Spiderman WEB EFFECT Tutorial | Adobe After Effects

Hey guys Jake and James here from Flawless Films. We're gonna go through a quick Spider-Man web shooting tutorial with you.
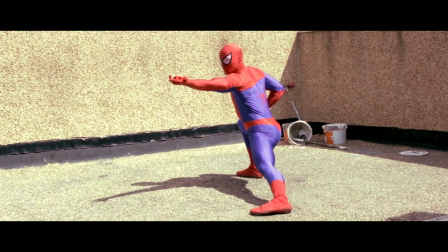Yep, so here's what the end clip obviously looks like and we'll get straight into it.
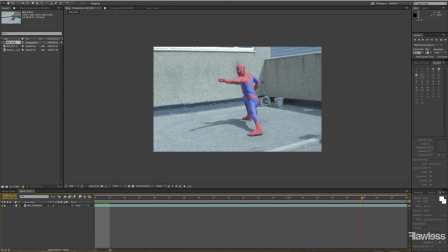Okay you're gonna want to start off with your clip in, yep we've already sorted all those out ready. But you're gonna want to make sure now you're on the layer not the composition.
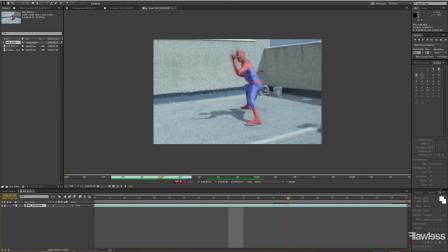Yes you do. Yep.
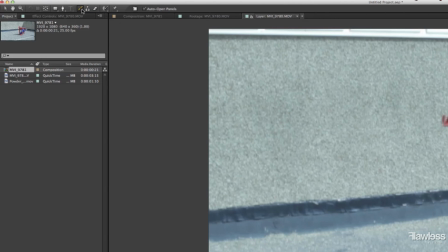Okay so first you're want to go straight to your brush tool and just put one dot on your opening frame this is where spider-man
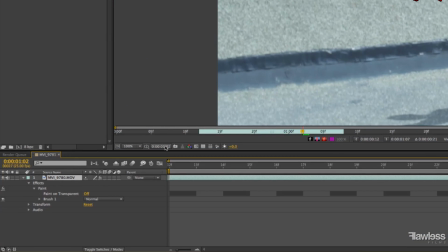is shooting the web to start off with and when you go into the effect you want to go down into effects paint to brush one and you're going
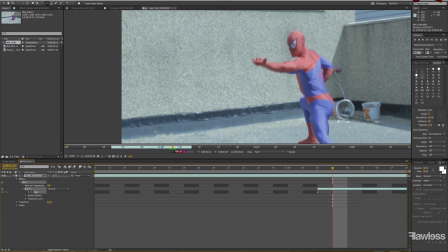to want to keyframe the path and you're going to go forward a frame and just kind of draw out where you want the web to travel in the first frame obviously how far you go depends on how fast you want the web to travel from the wrist yeah so what we've done is
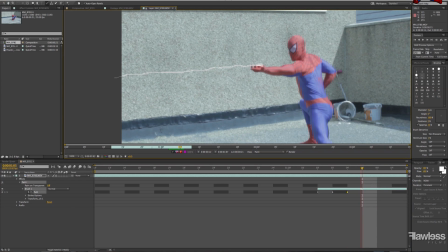taking two frames for the web to get out of shot and obviously we just click it up here just for the cover frames afterwards just to show that it's still flowing out of the wrist and then once you've done this you're going to want to play with the settings a little we've kind
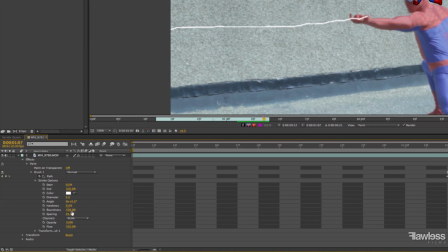of done it a bit randomly on this one like you'll be able to see what we put but um honestly it's the you know player's choice yeah best thing to do is just go through it see what you know decide what kind of web look you're going for play with the settings see
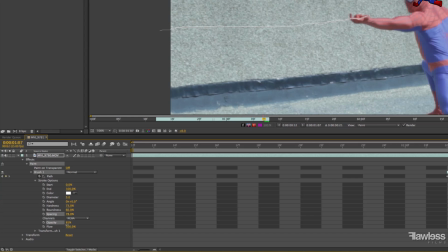what fits your look best. Don't really want to copy this exactly because I'm sure you don't want to be just like this.
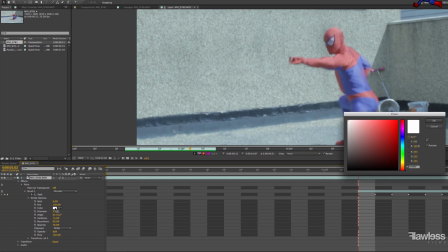Or maybe you do. One thing we would say is make sure that you change the colour a little bit. We found a solid white made it look a lot more unnatural. Where if you make it slightly grey yellowy it helps a bit.
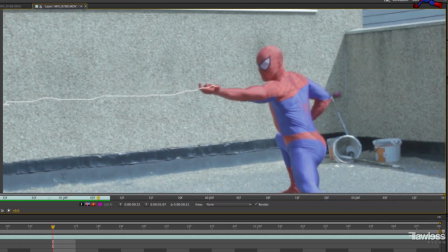Yes. Okay and this is what we're at so far. Obviously it doesn't look very much like web just yet. But have faith it will.
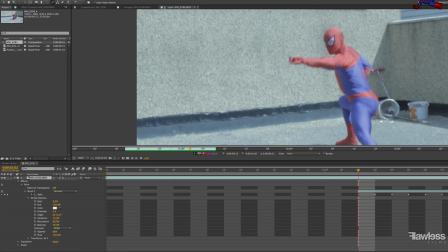It definitely will. Okay now you're gonna want to do go back to your frame again do another dot on top of the first one so you got your brush two again
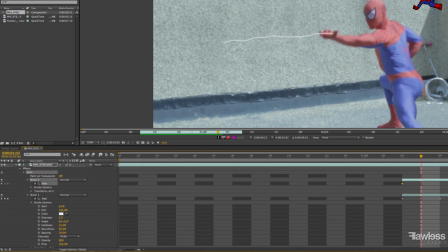keyframe the path and now you're going to want to go over it just like uh you did with the first one don't go exactly over it make it look like there's a bit of variation in it but it's going to want to be the same length you're basically going to do this you know the exact same way the reason for this is if obviously as you noticed a second ago one single layer of web looks ridiculous and
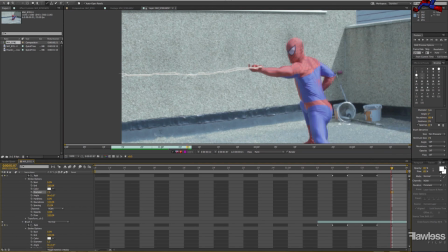if you actually look at a spider's web or at least spider man's web it is like lots of different strands of web built up.
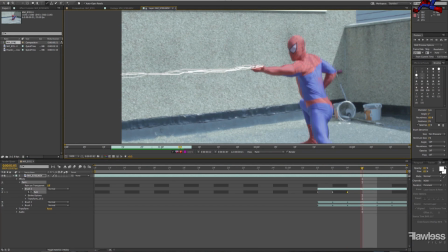As you can see we've quickly just gone through you want to have through this three times. I say three times but again it's your choice to play with what you think looks best for your web.
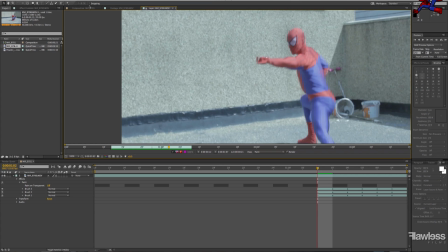So then you'll end up with something that looks like this. Next go back into your composition you want the base layer the empty layer underneath this again
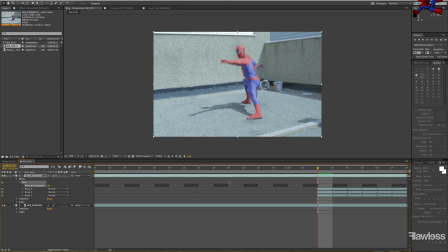so then on paint on transparent you can turn it on so now the web is just a standalone layer on its own.
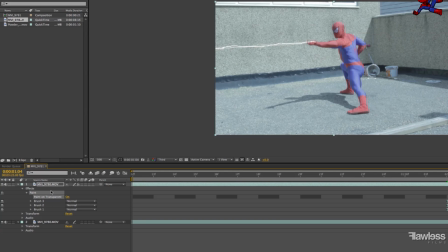You'll understand why this is the case in a second because what we want to do is duplicate this
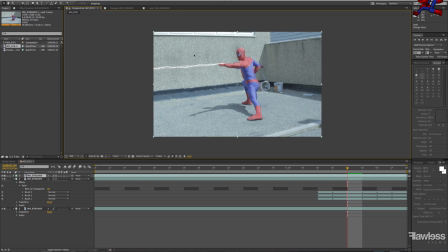layer and then what we're going to do now is flip it up because we're going to be using this as the shadow. Once again this you know depends on the shot you're doing you might not have a shadow in your shot we happen to have one it's very clear on the floor so this you know definitely helps sell the effect and look a lot more real.
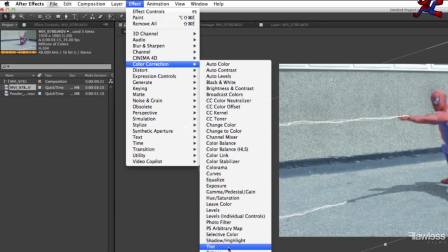Yep and then now we're just doing the basics to make it look like it so we're going to just tint it black.
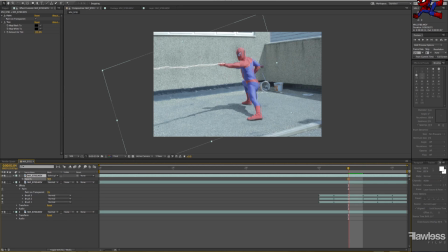We're because the shadow is a soft light. So there we go, that looks pretty cool. Okay, and the one thing you're gonna wanna do as well with this is you're gonna wanna keyframe the position, because obviously there is a bit of movement in this.
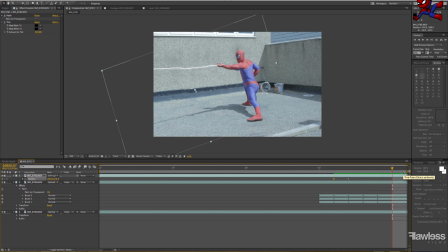Nothing drastic, just a couple of frames because it's quite subtle. And there we go. This is where we're at at the moment. Only a few more steps and then we're done.
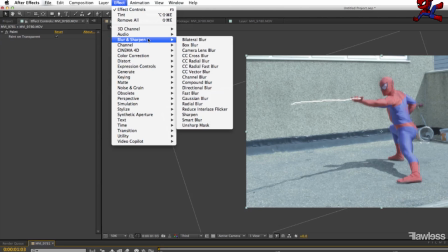Okay, next, as you can see, the web looks quite, you know, solid and unnatural. so we can add a golden blur to it um it kind of helps it blend in
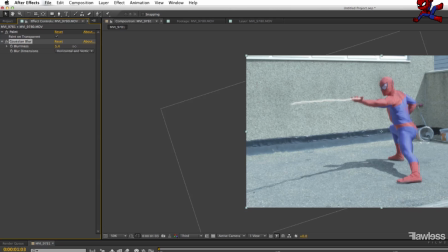with the environment a little better looks a little bit more natural um so just again play with that see what you prefer